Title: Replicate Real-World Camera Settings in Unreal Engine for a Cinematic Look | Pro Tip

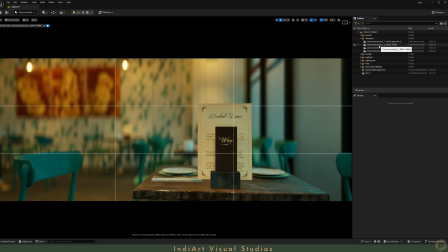249s
Let's go into them one by one. For demonstration purposes, I have used different type of cameras with different sensor size so that we can explore all the cameras. For the second camera, I used IMAX 70mm. Here, I select this.
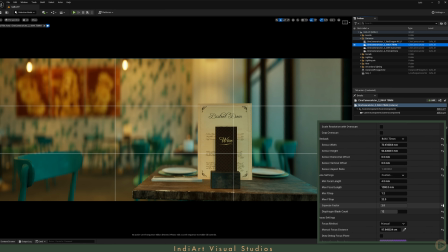265s
Then change the squeeze factor. By default, it would be 1, like this.
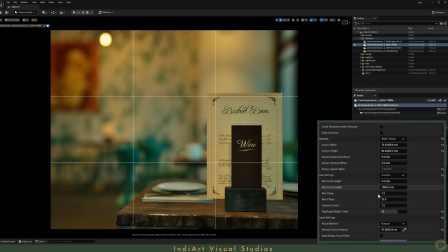271s
So you see you have bokeh, circular bokeh effect in here. But we need an anamorphic view for this.
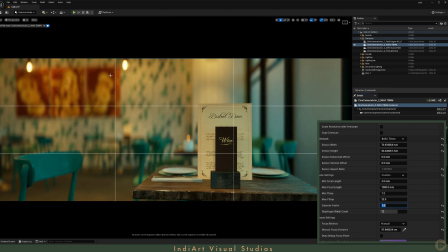277s
So change this to 2 for this type of oval shape bokeh, right? And in this blade count, change from 7 to 12. The reason being, with a lower value, you will have this type of cutted bokeh effect, right?
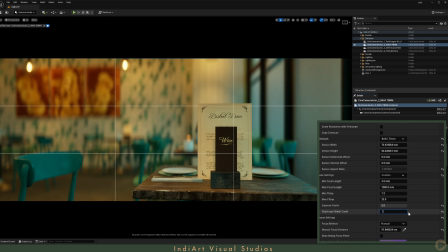292s
So for smooth bokeh shape, change this to 12 or maybe 16. So you will have smooth bokeh effect. 12 is Good enough. After this, change the focal length. For different aspect ratios, you need to change focal length for different type of aspect ratios.
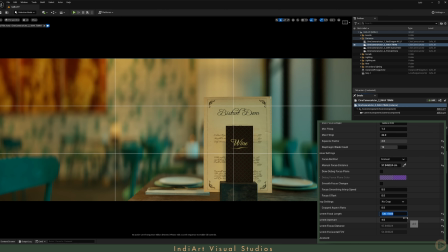307s
So for this, the nice sweet spot was 110.
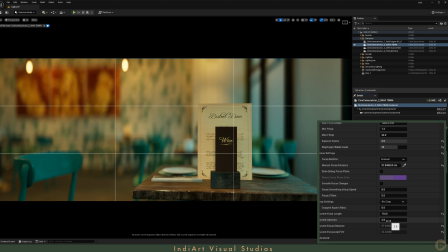313s
And another thing is the current aperture. By default it is 2.8, and you can decrease this to 1.2. The more lower the value, the more bokeh and background blur it will create.
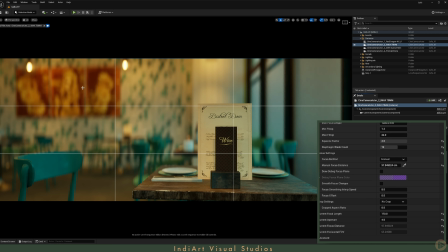325s
I would set it to something like 4, so we have nice balance between our blurred background image and the foreground.
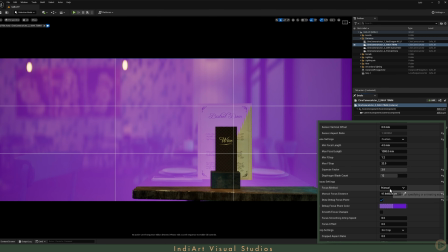334s
In the focus plane, click on this, and I have set the focus plane to this part.
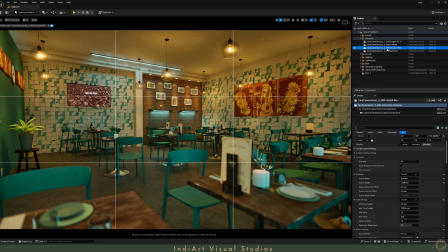339s
Jump to second camera. For this second camera, I have mimic Arri Alexa Mini.
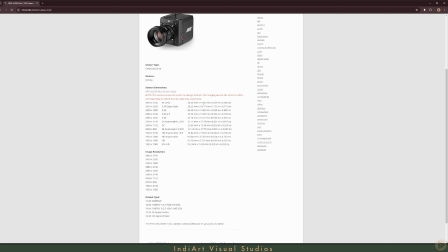345s
So I have copied this value and paste them in here, right?
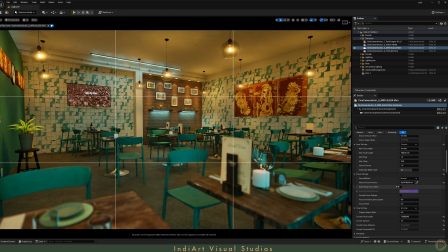350s
Then I change the blade count, also change the focus distance. For this I want to use a medium shot, so I kept the focal length around 14, and for this the aperture is set to 1.2.
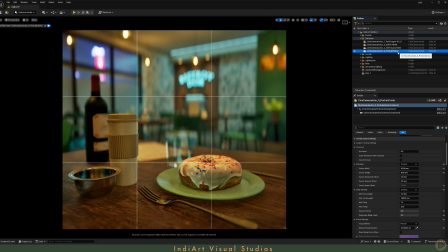364s
Let's move on to the our last camera angle, which is portrait format. This format is used for our social media contents. So for this I selected this 16:9 DSLR and flip this values.
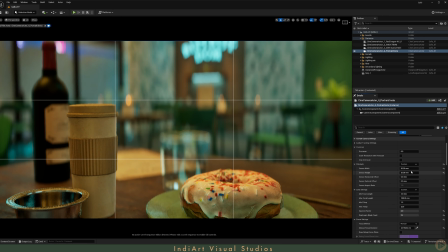377s
So I put this in here, and the width I switch the value.
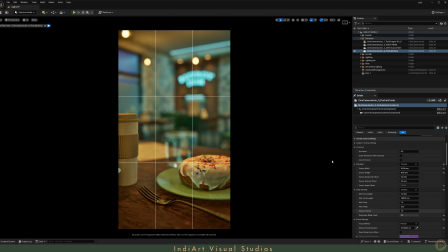381s
And in the current squeeze factor, when you change it, by default it will create this type of vertical format, but I wanted the squared format, so I changed this to 2, and it gives this type of nice squarish format.
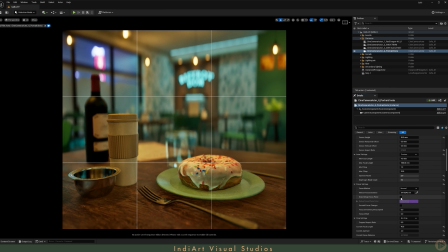396s
I changed the blade count, also the focus distance. So I and because we changed this squeeze factor from 1 to 2, it gives circular bokeh effect to this type of oval. This will be our medium close-up shot, so change the focal length to 40, right?
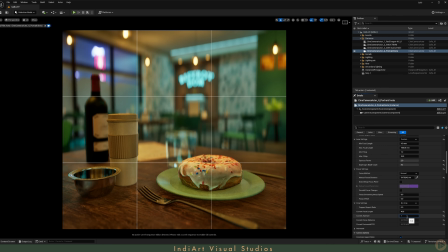413s
And we can change the aperture as well. If we set to the lowest value, it gives too much background blur. Always try to find a sweet spot. We don't want to exaggerate. Lastly, we have crop setting.
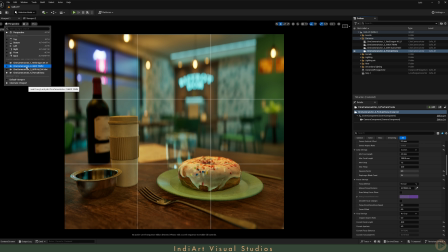426s
This setting is useful to fix aspect ratio of all the cameras.
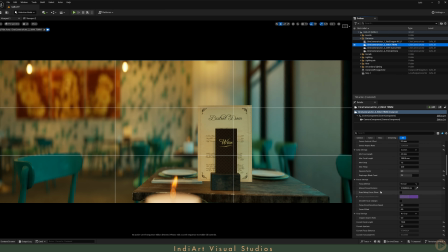430s
For example, if we select our second number cameras and go in here, and we can select 2.39 for our anamorphic widescreen aspect ratio.
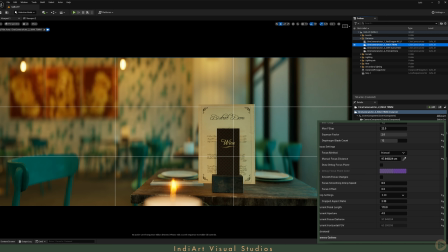440s
If we select this, it will change from its current aspect ratio, maybe it's to 1.25 or anything, to our anamorphic widescreen aspect ratio. You can add a customized aspect ratio value in here as well.
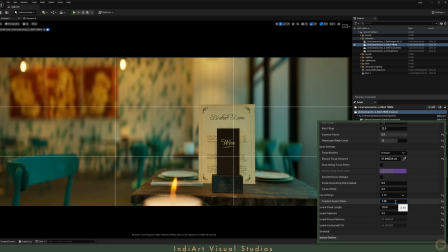456s
So for example, we see that there is a 2.35 aspect ratio for widescreen, or any desired value. Let's now jump into camera movement. For that, I have prepared some camera animation based on our previous conversation.
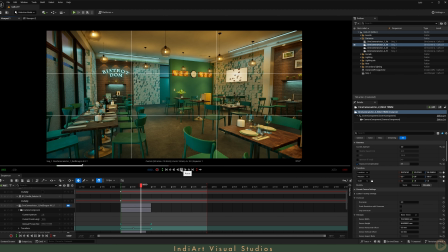470s
So let's jump to our first shot. I have done the arc movement like this.
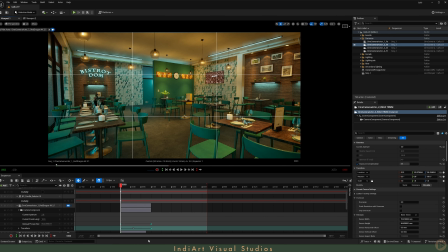476s
So earlier the focus is in here, then it shift to this signage.
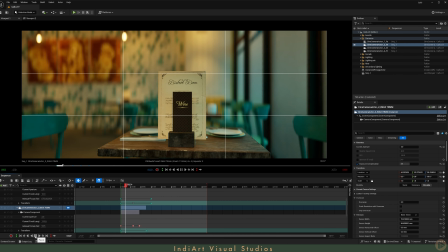481s
For second camera movement, we have the trucking or dolly movement from left to right, with focus shift from this to our background element.
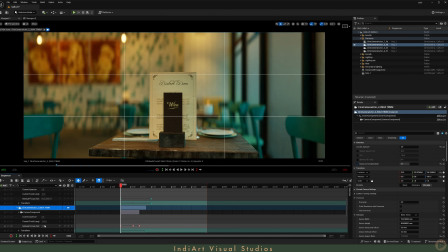490s
To do the focus shift animation, you need to keyframe your focus plane.